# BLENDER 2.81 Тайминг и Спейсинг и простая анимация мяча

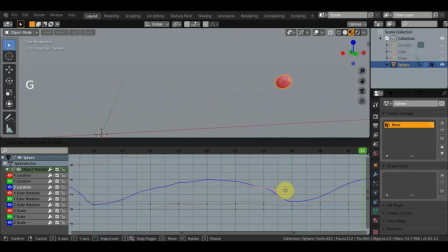Немножко R, немножко G. Задержку можно поставить. G вытянуть и смотрим, что происходит. Ну вот уже как-то он радостней, скачет более душевно.
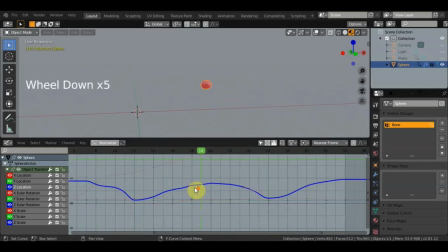Не просто прыгает, а уже с эмоциями. Вот такая штука.
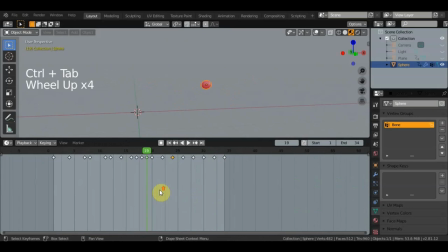Также можно переключаться Ctrl-Tab, быстрое переключение между таймлайном, вот это таймингом и спейсингом. Ctrl-Tab, Ctrl-Tab. Вот такая штука.
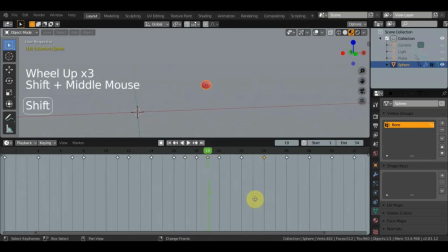Также еще в тайминге можно то же самое регулировать. Именно прибавлять, уменьшать расстояние между вот этими кадрами. И вот если мы сейчас оттащим какой-то кадр, то получится, что он замедляется.
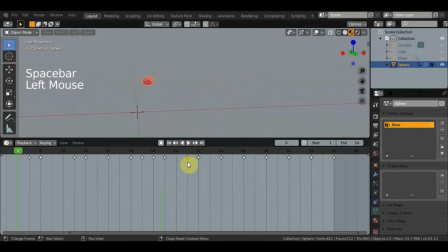Вот эта сфера. G назад. Теперь, если нужно, так вот, где тут какой момент. Вот от момента удара, вот он с 14 кадра у меня идет на взлет.
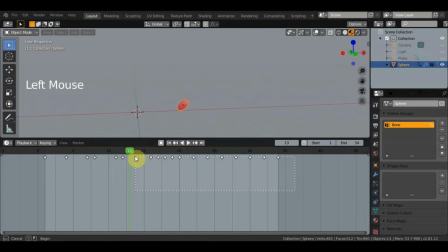Если я сейчас выберу вот эти все кадры и G, отодвину их подальше, то смотрите, что будет происходить. На подъеме он замедляется вот от этого кадра, от прыжка.
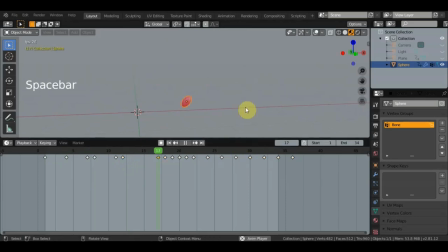Если я еще ближе его подведу к этой части, то оп, он уже прыгает вяло. Если я вот, вот эту часть сейчас скопирую, не скопирую, а в смысле выделю EG,
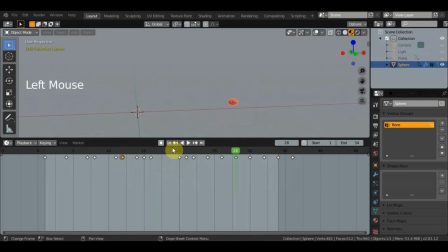ближе подведу вот кадром, где начинается его прыжок, то посмотрите, оп, оп, чуть-чуть притормаживает. Так, единица на нампаде. И вот от этого момента смотрим. У него происходит немного сбой в прыжке.
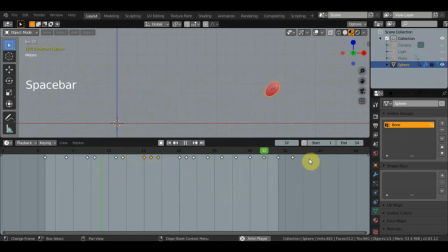Ну, вот такая штука. Итак, используя таймлайн, вот этот тайминг и спейсинг, можно граб эдитор, то бишь,
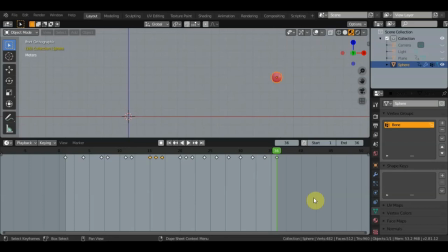можно вот это все дело регулировать и делать эмоции, допустим, у персонажа. При ударе он будет или бить резко, или бить нежно, или делать шлепок, допустим. Если будет мотыляться маятник на часах, то можно где-то его замедлять,
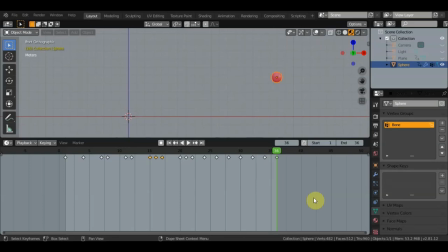где-то ускорять, где-то вообще делать остановку на каком-то моменте. И это все не изменяя основные вот эти вот кадры.
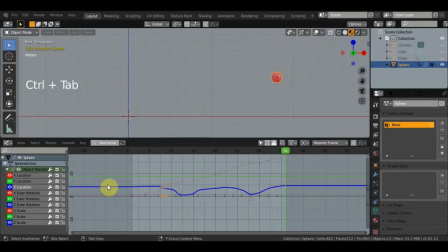Это делается между кадрами. Вот это Ctrl-Tab. Здесь вот уже настройка между кадрами идет. Это вот, допустим, у нас так 7-й кадр. А это у нас 8-й. Ctrl-Tab.
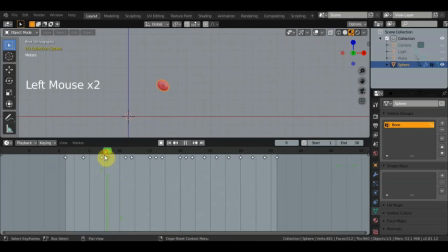Вот у нас между 7-м и 8-м происходит, находится вот эта вот настройка именно как безьер, как курва, которую можно здесь регулировать. А кадры остаются на своем месте. Они не расширяются, не увеличиваются, не передвигаются. Все, всем пока, до свидания.